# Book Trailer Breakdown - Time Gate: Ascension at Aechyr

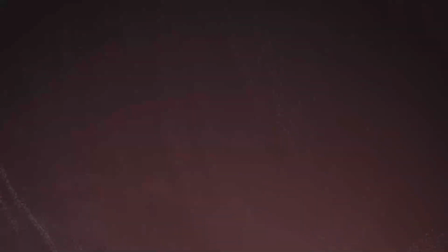(0:00)
Hello everybody. This is a video that I've wanted to do for a little while and time got away from me, but here we are at last. And I want to do a bit of a breakdown of the trailer that I created for the book. I tried very hard to get a lot of things just right,
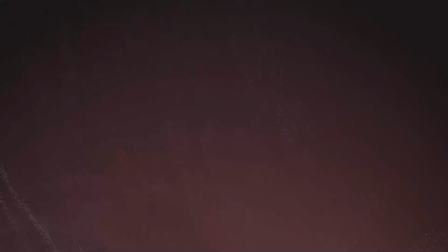(0:18)
and so there's a lot of little tidbits that I just wanted to share with everyone. So let's go through it, and I'll mention a couple of points of interest that I hope are of interest to you as well.
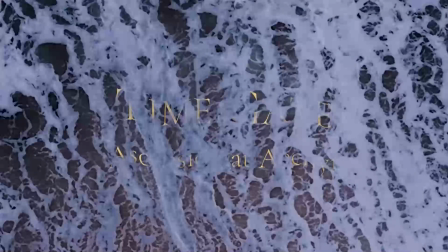(0:33)
So right off the bat, when we begin here, this was a bit of a tricky edit to do because, well, first of all, everything that I have for this in terms of video assets, it's all stock footage.
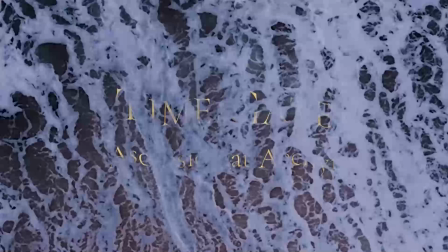(0:46)
It's all royalty-free stock footage because, of course, I wanted to do this professionally because we're doing a professional thing here. So finding the exact angles that I needed was tricky consistently. In this case, the raw footage that I used was actually,
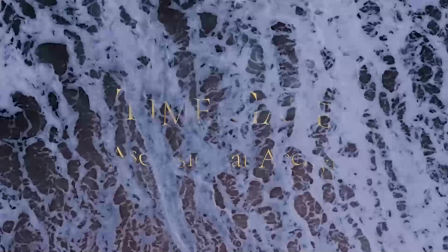(1:07)
well, now I can't remember if it was zooming in or zooming out, but it wasn't a constant, it wasn't the same, not angle, but it wasn't the same shot, shall we say, of the beach here.
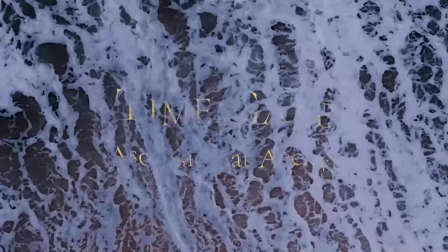(1:20)
I wanted just still steady camera angle with the wave coming in, and so what I had to do was basically digitally do the reverse motion of the actual camera here. I also had to change some of the lighting and stuff because I decided to be consistent with the sort of
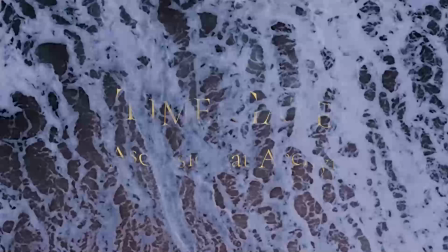(1:42)
progression of time that I had. Kind of a theme throughout the video here was basically the idea was we're going from sunup to sundown in the video, and then sunup again, which we'll touch on a little bit more. So I wanted this kind of dawn feeling on here, and it was kind of a bright day, so I had to adjust
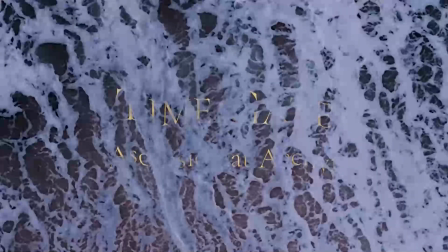(2:03)
the lighting levels as well as the color scheme that was going on here. And then, of course, we've got, as you can kind of see through here, the actual title that's coming through the waves here.
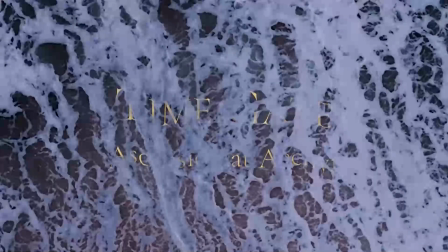(2:19)
And relatively simple effect that's going on in terms of the waves is that I sandwiched the title between two separate video tracks. This is the same video of the waves there.
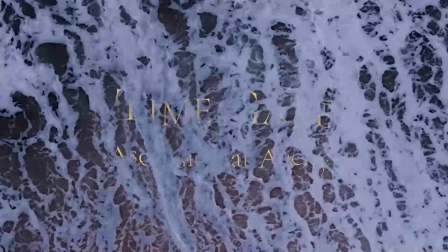(2:33)
And you've just got the video with the color corrections that I described previously on the bottom. Then you've got the title as the middle of the sandwich. And then as the other piece of bread, you've got the waves again. But this time I used a keying effect.
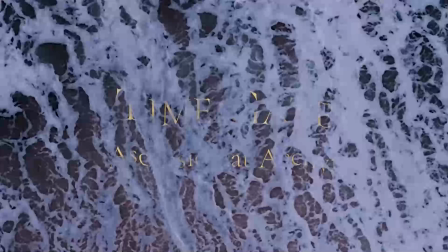(2:48)
And for those that don't know anything about video production, keying effect, when you use a green screen, that is a keying effect. Specifically, they call that a chroma key, which is that you remove the green. You key out the green.
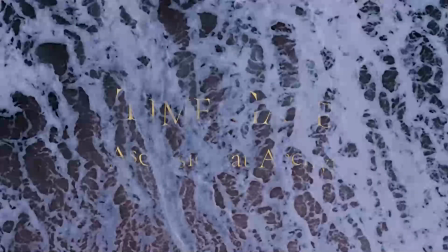(3:03)
In this case, I believe it was called, I think it's a luma key, if I remember correctly. But the idea is it's based on brightness rather than a specific color. And actually, in this particular case, I would have taken out anything that was too dark
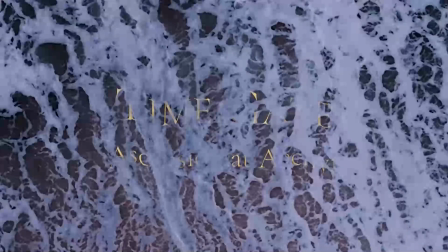(3:19)
because the foam from the waves in here, those would be your lighter colors. So all of the darker bits from the waves I would take out. So it gives the impression that, oh, when the wave comes in, it reveals the title, which would just be like a wipe effect in there.
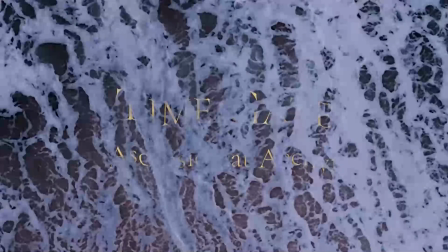(3:36)
And then add a little bit. I manually tried to sync up some of the ripples on the title. Doesn't quite work, but it's close enough for when I was starting to run out of time to get it out.
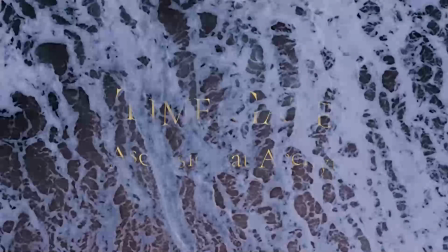(3:53)
I got this out the day the book was published, which ideally I would have wanted this out before that, but hey, it took a little bit longer than I expected, and at some point syncing the ripples exactly was not high on the queue compared to all of the other edits that had to
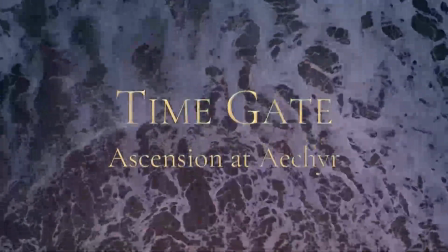(4:12)
be made.
My name is Kennedy Frost, and I don't exist.
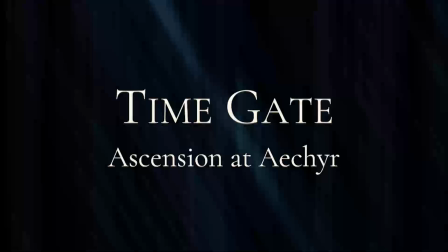(4:17)
I suppose I should address that right away, is that I am doing the voiceover for this, and I always kind of hate it when I use myself in some of my video projects, unless it's like a goofy kind of joke video, then of course I don't mind. But whenever I'm trying to do something serious, I always cringe a little bit at using myself.
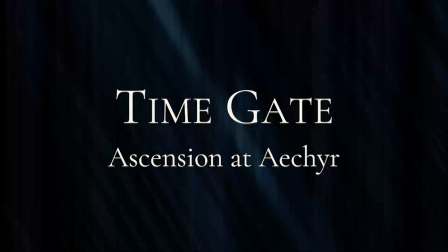(4:37)
But, you know, it's a matter of efficient use of resources here. I have access to myself at all times. So rather than trying to figure out, which I could have
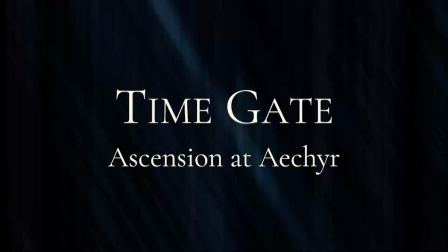(4:51)
figured out a way to get a different voice actor for this, but that would have been time and potentially cost maybe not intensive, time intensive for certain. And it ultimately wasn't worth it.
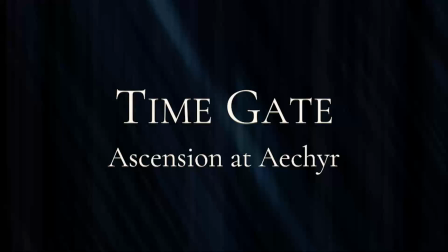(5:08)
Because the other thing about this, and it'll come in a little bit later, was getting the timing exactly right for the voiceover was crucially important, which meant I had to re-record myself several times. And doing a back and forth with that with a voice actor,
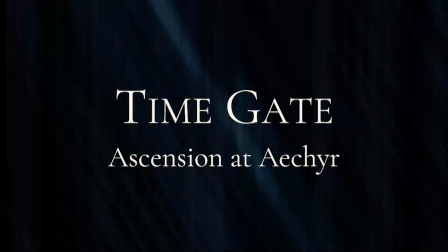(5:27)
probably over the internet, could have been very lengthy as well. All right, so the next thing here, we have transitioned into abstract land, as it were, and we're going to have this quick series of edits.
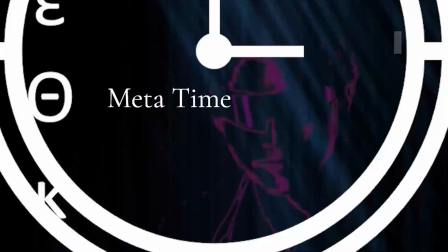(5:42)
Well, let's just look at it here. All right, so lots of things immediately start happening. And let's start with the music. The music was also something that I did entirely.
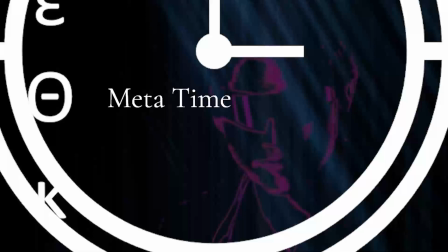(5:57)
I initially was going to find just a royalty-free track to use, and I didn't find any. I had a couple of good leads on some sources to use, but ultimately I listened to the tracks and didn't fall in love with any of them.
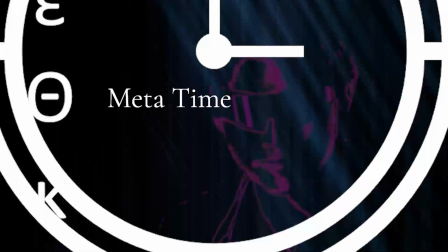(6:14)
And I've tinkered around with various music making software, and I said, you know what? We're just going to do this myself instead, which I'm pretty happy with how it turned out here. This is probably one of the 2 points in the song where the melody it comes through the strongest,
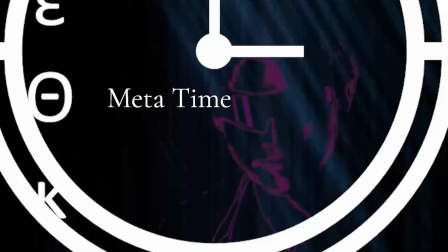(6:33)
specifically because I'm not speaking during this part. So we've got that very synthy, echoey, plinky sound coming in here with the main tune that I don't think comes through as often previously.
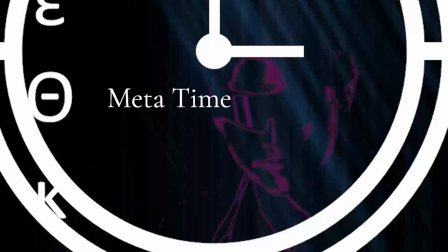(6:50)
We've got the Greek letters on the side, which stand for the various different departments of timepiece represented, some of whom might not have been met just yet in Book 1, but all who exist.
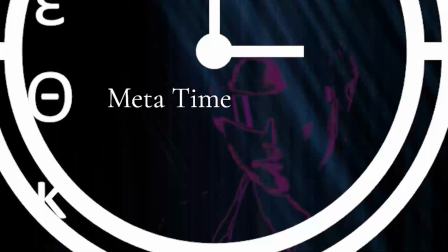(7:06)
We also have the, I guess we'll call it the word art that's going on here. Now, it didn't really come through very well in the final product, but if you look closely, each of these,
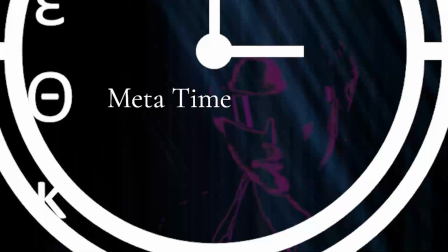(7:19)
and there are various buzzwords or keywords about the Time Gate book and universe and key concepts about that. But you'll notice that when each one comes through,
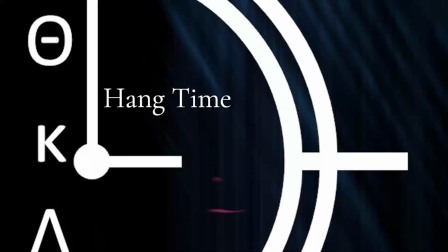(7:33)
you'll notice it keeps a little bit of the previous word in there. Often it's just a single letter. In this case, it was, meta time to hang time. So we've got the time in the exact spot there to do the transition. But often it'll just be a single letter that'll come through.
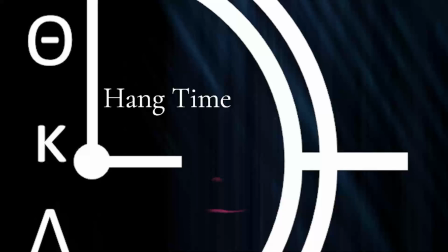(7:51)
And those, you didn't catch it as much, I don't think, when it's all flashing through.